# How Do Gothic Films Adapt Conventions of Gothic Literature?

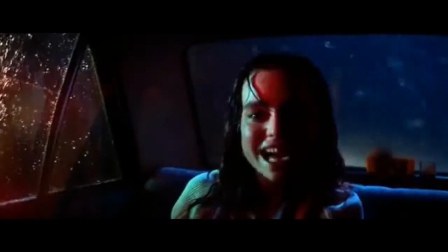Having a main character with some sort of curse or fated downfall has been present in Gothic literature from its inception,
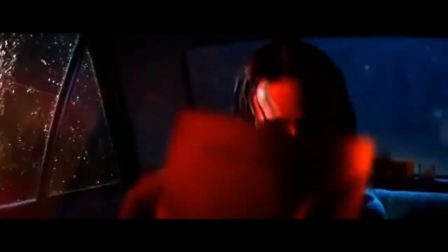but film is granted the extra fold of being a visual medium that can manipulate the audience's perspective directly.
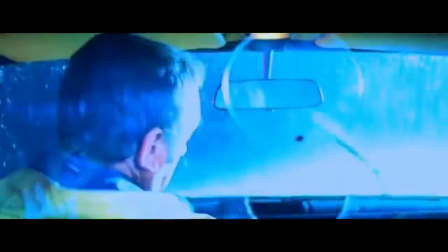So it's interesting to look at what techniques the director uses to make these characters feel doomed.
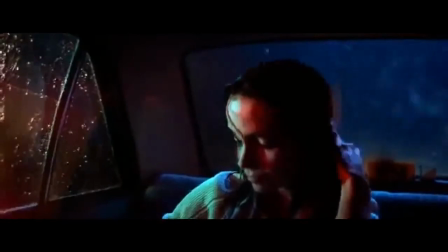First, Suspiria. Although the main character, Susie Bannion, escapes the dance academy at the end of the film,
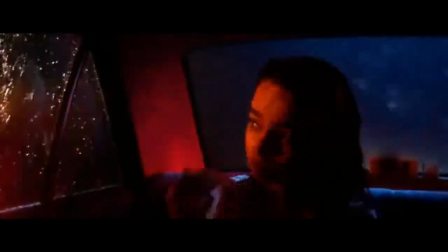there are multiple murder chase scenes that take place before the climax of the film, and work as miniature versions of the doomed protagonist,
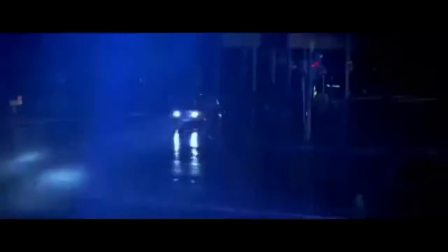as we take the perspective of the characters being killed.
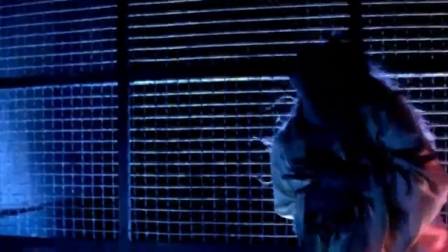In all of these scenes, the threat of death is clearly communicated through the soundtrack and through the characters' reactions, but what exactly is threatening the character is never shown.
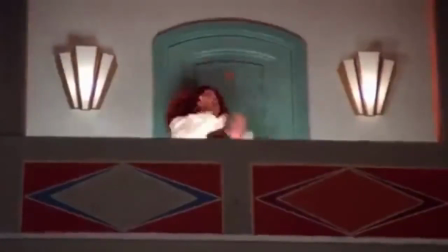This instills in the audience a different sort of dread than a standard serial killer movie might.
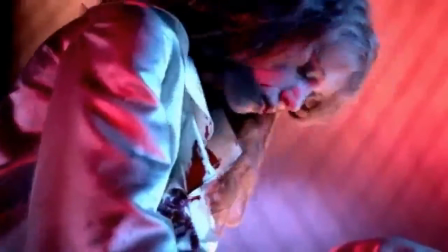The Gothic setting of the film also contributes to this ambiguity.
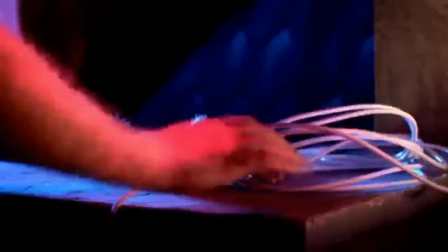Since the Dance Academy is depicted so otherworldly, the audience can distance themselves from the lives of its characters.
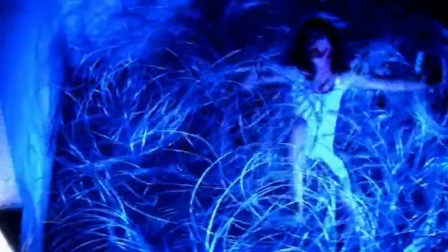When Sarah is being chased through the attic, it feels as though she has no hope, because this is a fairy tale, we know how this story ends.
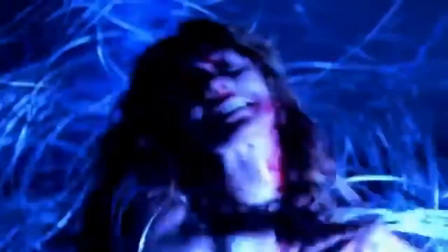And at the end of the scene, when she accidentally throws herself into a pit of barbed wire, this isn't read as an unrealistic mistake, but rather the next step in the story.
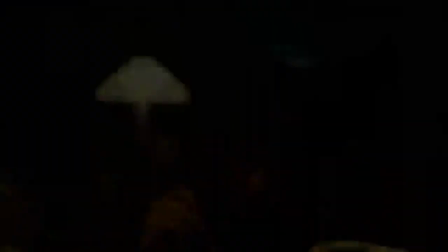It feels like this because of the specific way that these death scenes are constructed. In Hereditary, the Graham family is doomed from the outset.
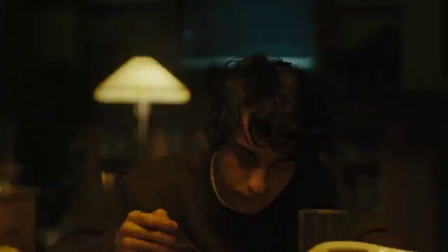Following the death of their grandmother, the Graham family is manipulated and torn apart by a cult, of which the grandmother had been a leader.
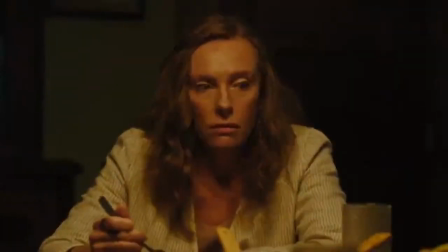By the end of the film, it becomes clear that the cult had had full control of their lives ever since the grandmother's funeral. So what techniques are employed to reflect this manipulation? Before we can understand that, we need to understand one more framing device that the film uses.
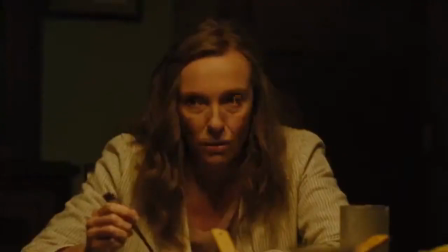Annie Graham, the mother of the family, is a miniatures artist. Through the film, we see her constructing very precise models of various events in the lives of her family members, all for an exhibit that is ultimately canceled.
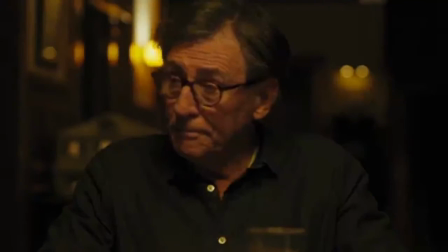In many ways, the Graham family themselves are like miniatures. Every detail of their lives is constructed by unseen outer forces. It makes sense then that their life should be filmed as though they were miniatures. Annie's miniatures are constructed with one wall of any given room missing so that outsiders can peer inside.
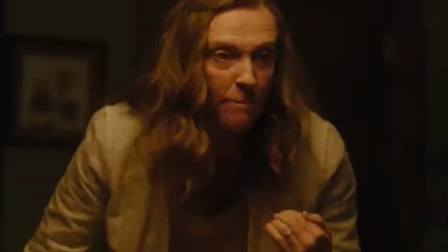And similarly, the set of the house was constructed with one wall missing, or it at least appears to be.
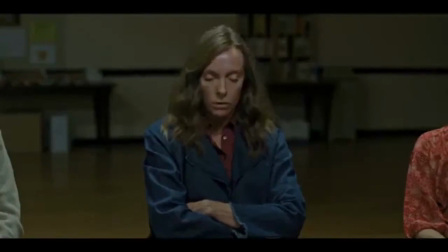There are several examples of shots in the main living room or the dining room where the camera is pulled far enough back that it would be inside the wall. This, combined with liberal use of deep focus and lateral tracking shots, makes the lives of the Gramleys seem very artificially constructed, as it is by the cult, especially on a second viewing where the audience understands the role that the cult plays in their lives.
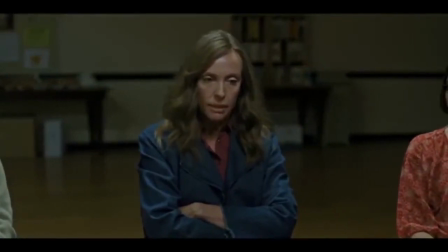Finally, I'd like to talk about how these films choose to portray supernatural elements.
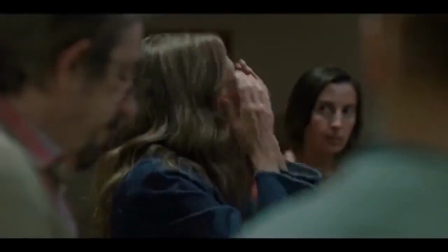Supernatural elements are at the very core of what makes a story Gothic.
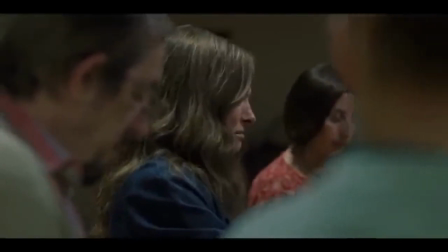Unlike the other elements on this list, you'd be hard-pressed to find a Gothic story without any supernatural elements.
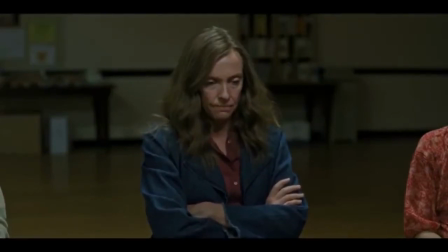These films we are talking about today are no different. What unique techniques do these films use to convey the supernatural?
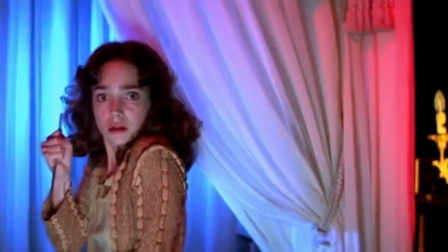Suspiria's supernatural elements are very intentionally unknowable.
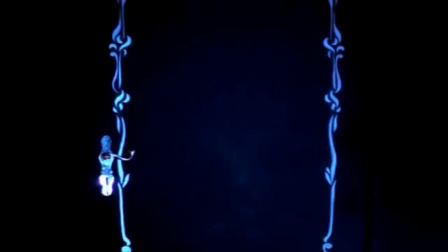We've already mentioned how in the murder scenes, the exact mechanisms the witches are using to kill people aren't known by the audience, but this ambiguity is supported by other sections of the film as well. For example, in the film's climax, Susie puts together the clues and finds the secret meeting place of the witches who run the school.
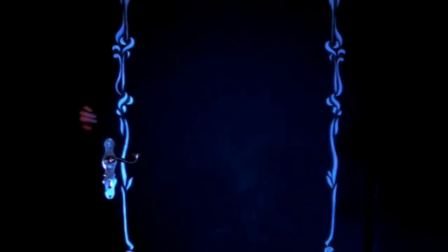She stumbles into a side room where the ancient decrepit leader of the witches, Mother Marcos, waits for her.
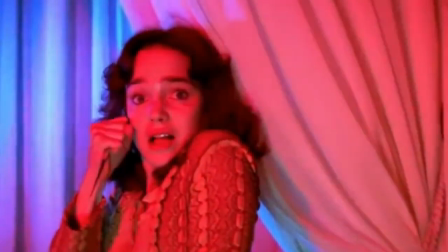In the final confrontation, Susie stabs Mother Marcos and the school is destroyed. But importantly, Mother Marcos is obscured in some way or another up until the final moments.
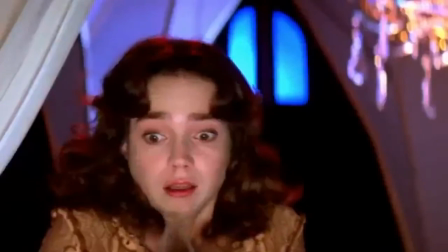First by a cloth surrounding her bed, then she appears invisible, and even after Susie stabs her, we are shown the body in pieces.
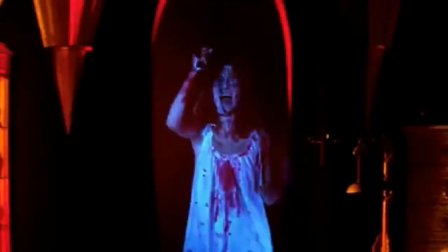Quick cuts between very zoomed-in shots of her body reiterate what the entire film has shown up to this point.
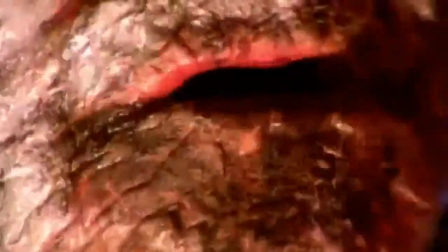When it comes to the supernatural, there is simply too much to see. Hereditary is very much on the other end of the spectrum.
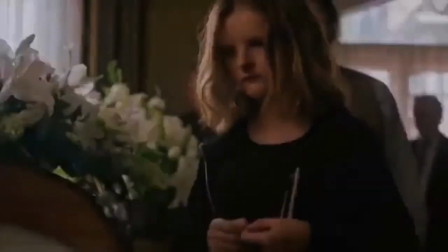Where Suspiria was concerned with making a spectacle out of its supernatural events, Hereditary is much more interested in making the supernatural seem natural.
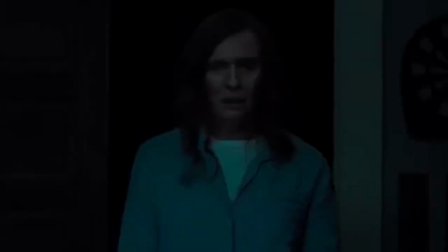Hereditary was released at a point in time when film series like Insidious and Paranormal Activity had saturated the market with a very standardized form of house possession movies.
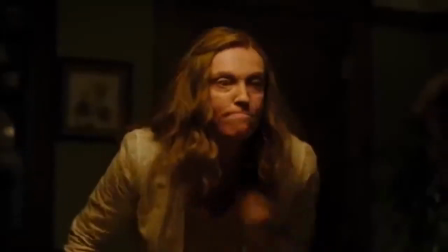Astor was obviously interested in subverting this audience expectation for how possession should be depicted.
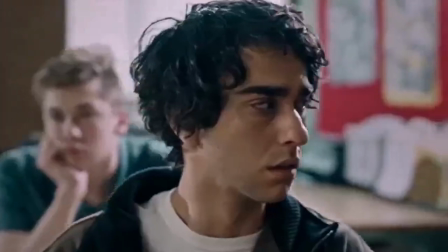The supernatural turning point in Hereditary comes when the Graham family is tricked into summoning the spirit of their dead daughter Charlie.